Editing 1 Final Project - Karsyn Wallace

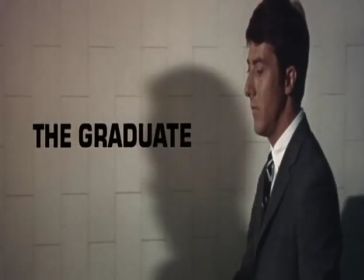[0:00]
A film released in 1967 and still prays for not only its style and artistic choices, but its relatability as well.
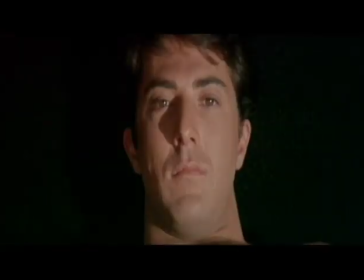[0:07]
If you've seen this film, you may ask, how is this relatable?
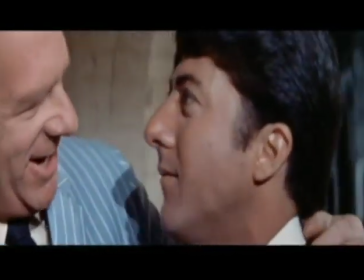[0:10]
Yes, it is true that the film follows a young man recently out of college getting into a romantic relationship with an older woman.
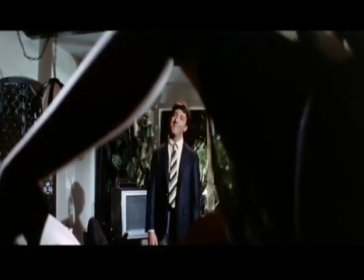[0:17] Robinson, you're trying to seduce me. Aren't you?
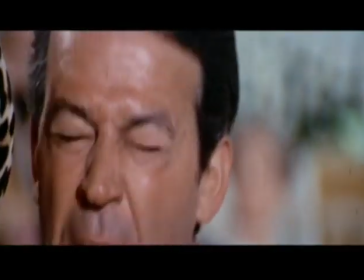[0:22]
And in the end, he runs away with her daughter.
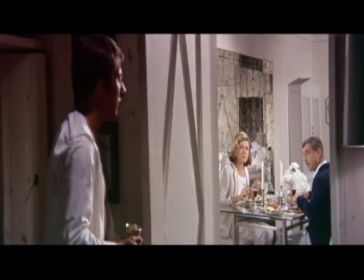[0:30]
through the score cinematography and especially its editing it captures the silent and important moments that obtain the feeling of
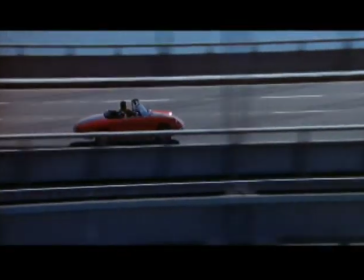[0:38]
what it is like to be young and confused even though there are so many different aspects to make this film as great and groundbreaking as it is the only thing i believe drives it
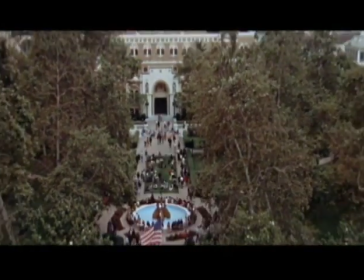[0:46]
to this level of greatness was its editing done by sam osteen there was a special thoughtfulness and development
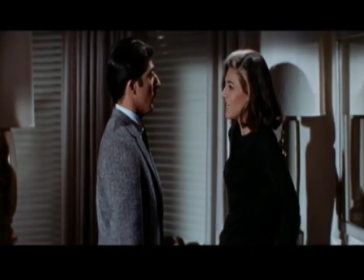[0:52]
of the characters that brought them to life in particular Benjamin Braddock and Mrs. Robinson.
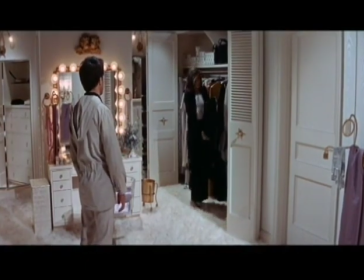[0:58]
She has never given a true identity in the film as she's only referred to as Mrs. Robinson.
Hello?
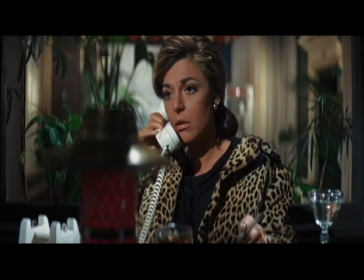[1:03] Mrs. Robinson? Yes. It's Benjamin. Yes? Benjamin Braddock.
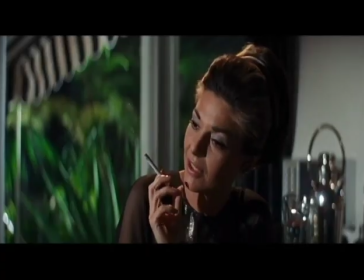[1:10] Benjamin where are you?
We only learn a small amount about her life prior to her family.
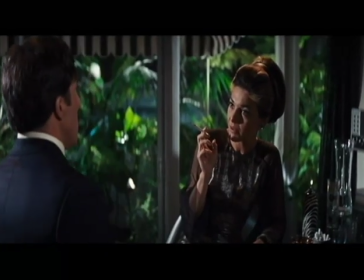[1:15]
She is displayed as more of a predator hunting her prey rather than a sad and lonely woman looking to fill a void.
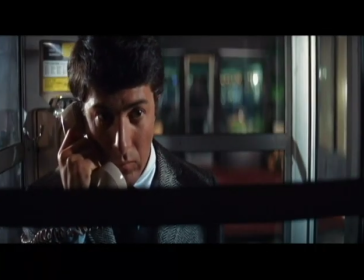[1:22]
In looking at Ben Braddock he is a character who has portrayed as insecure and relatively immature.
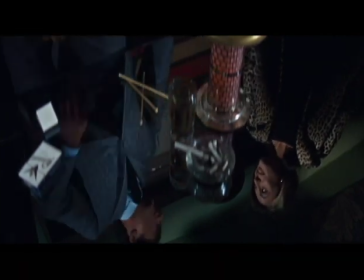[1:30]
By as many times a miscommunication with Mrs. Robinson and essentially putting himself in a situation he was never entirely confident in in the first place,
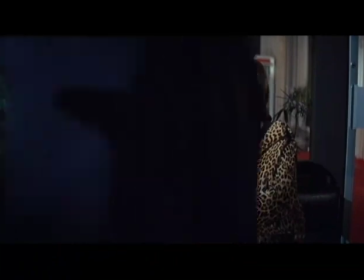[1:38]
he's especially an unreliable character to follow, as some situations appear just as confusing for the audience as they are for him.
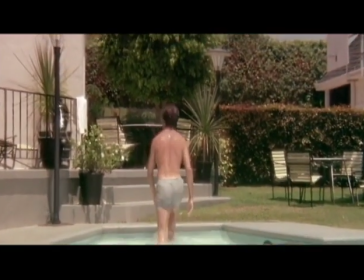[1:45]
My favorite part of the film I believe to be the most telling about the main character were the montages which were created a few times throughout the piece.
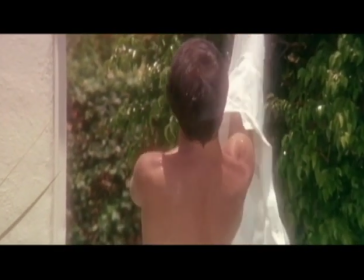[1:52]
The sequence that I enjoyed the most was the one where Benjamin transitioned from the pool and to his hotel room with Mrs. Robinson.
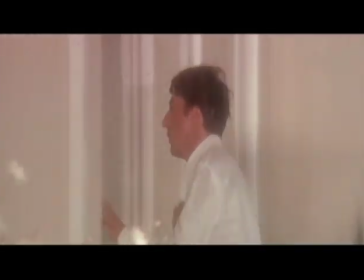[1:58]
He fades to different shots in the pool, and it almost seems as if he is in a dream state.
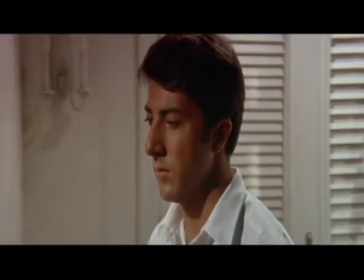[2:03]
He alternates from his own life at home to being in a motel room with Mrs. Robinson, and in each of those shots, he looks particularly miserable.
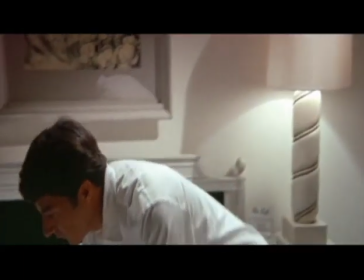[2:11]
It was especially in this scene that Ben Braddock's facial expressions were the focus and the things around him were changing.
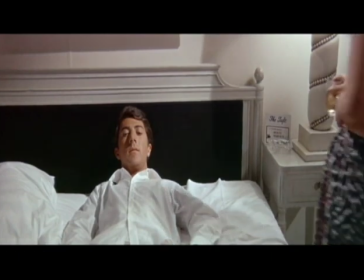[2:17]
An example of this was the use of the bed headboard he was using in his immediate surroundings,
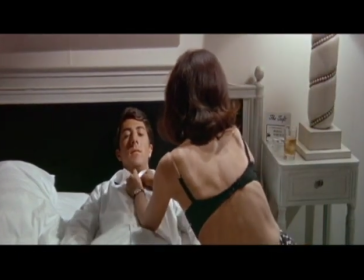[2:21]
which were easy to be substituted for changing location by him transitioning in the same place.
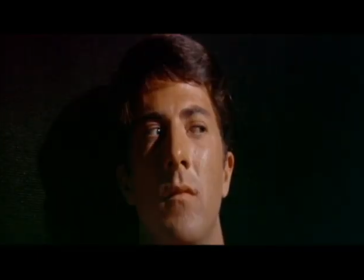[2:26]
The Graduate is a film that obtains more than the eye can see when watching it for the first time. With its use of editing and sound,
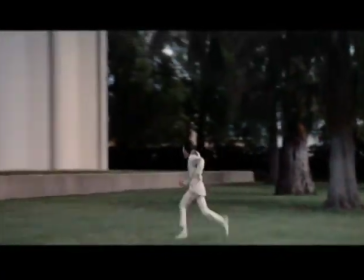[2:32]
we are allowed into the world of Benjamin and truly gain a better understanding of the position he is in and even his greatest faults and weaknesses when handling them.
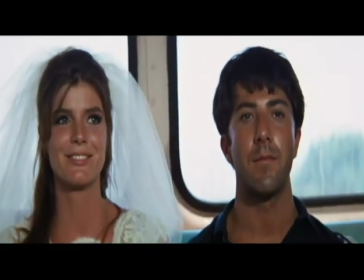[2:41]
Even though the film was executed with techniques and a style which was groundbreaking for its time period,
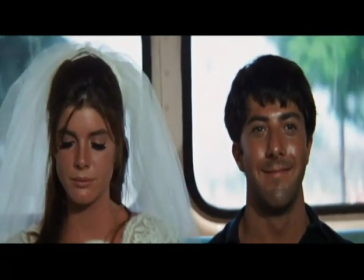[2:46]
it has become a blueprint for the stylistic choices within movies today and is a film that continues to captivate the young at heart.